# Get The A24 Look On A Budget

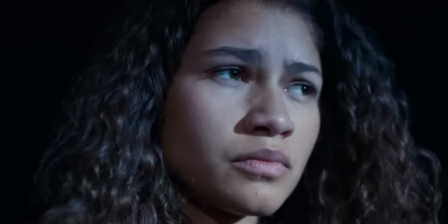Let's define first of all what kind of look the production company A24 created within the last few years. Like this scene, very interesting, very contrasty, very extreme,
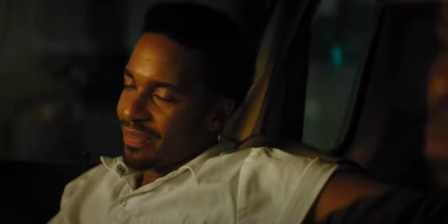very colorful scenes which created this weird kind of different cinematic look which distinguished all of their movies from the competitors and created this new look which honestly I absolutely love. So today we're gonna learn how to create this very cinematic, very beautiful, very trendy look on a budget.
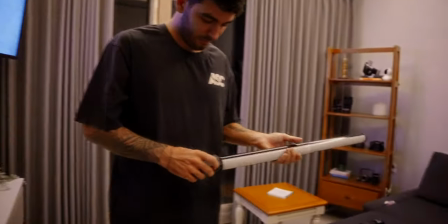The main secret on how to recreate this look on a budget is to use very limited lighting.
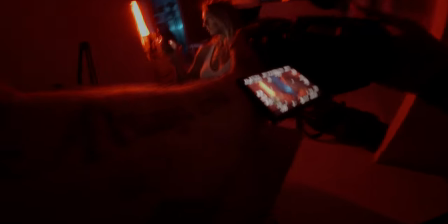I don't want to use a huge diffuse light like this one I have right here, you don't see in the frame.
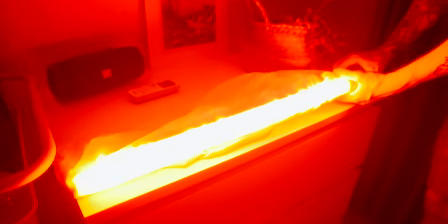What I'm gonna use is one tube light and one small RGB light.
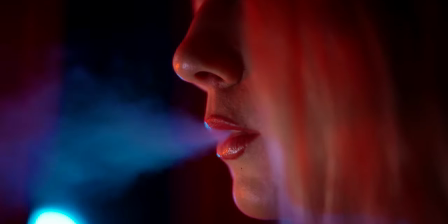Everything else is composition, is understanding how to shoot and it's color grade. the other secret is to shoot most of the scenes shadow side if you look at these movies
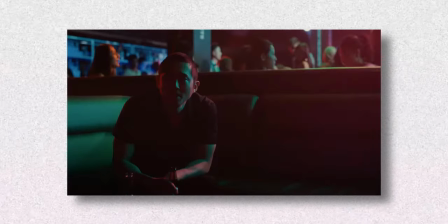literally every single scene in every of these movies from a24 are almost all shot shadow side it looks better it adds contrast it creates this nice 3d look and i try and tell you guys in almost every video now shoot shadow side because it will look better so this is what we're covering in this video and the sequences that I want to recreate are from some of the most unique films from A24 from Moonlight for
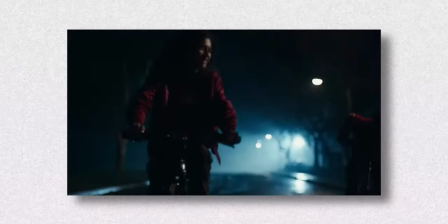example from Euphoria and I want to recreate something like from Euphoria with all of the colors everything kind of like a bit of a f*** look and then something from Moonlight which literally looks like it's moonlit on a beach and then some scene from Beef where you pretty much doesn't look like you have any lights even though they shot it with lights we're gonna learn how to create a color grade for each of this look there is kind of two ways you can do this we're gonna cover one for free and one using my favorite plugin that literally changed the way i color grade which is the answer because it's out of this world also it's not sponsored by the answer i just
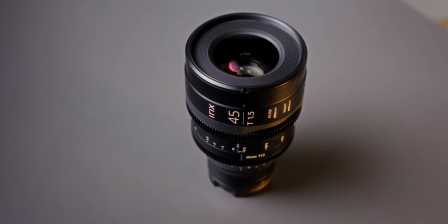use it on a daily basis and i just love the product for this whole video exactly like this sequence i'm gonna be shooting on the irix 45 millimeter t 1.5 i choose this lens because most of the movies that a24 creates
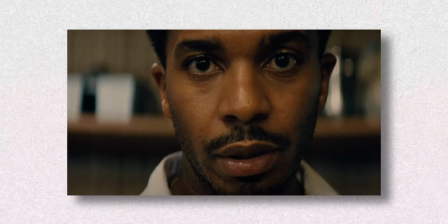and produces are very shallow depth of field shots everything almost everything is shot on an anamorphic lens and i don't have access to that unfortunately yet yet but we're going to use something similar and i thought a cine lens would work the best for this example so as always we're going to shoot everything on my sony a7s3 so let's not waste any more time let's get started first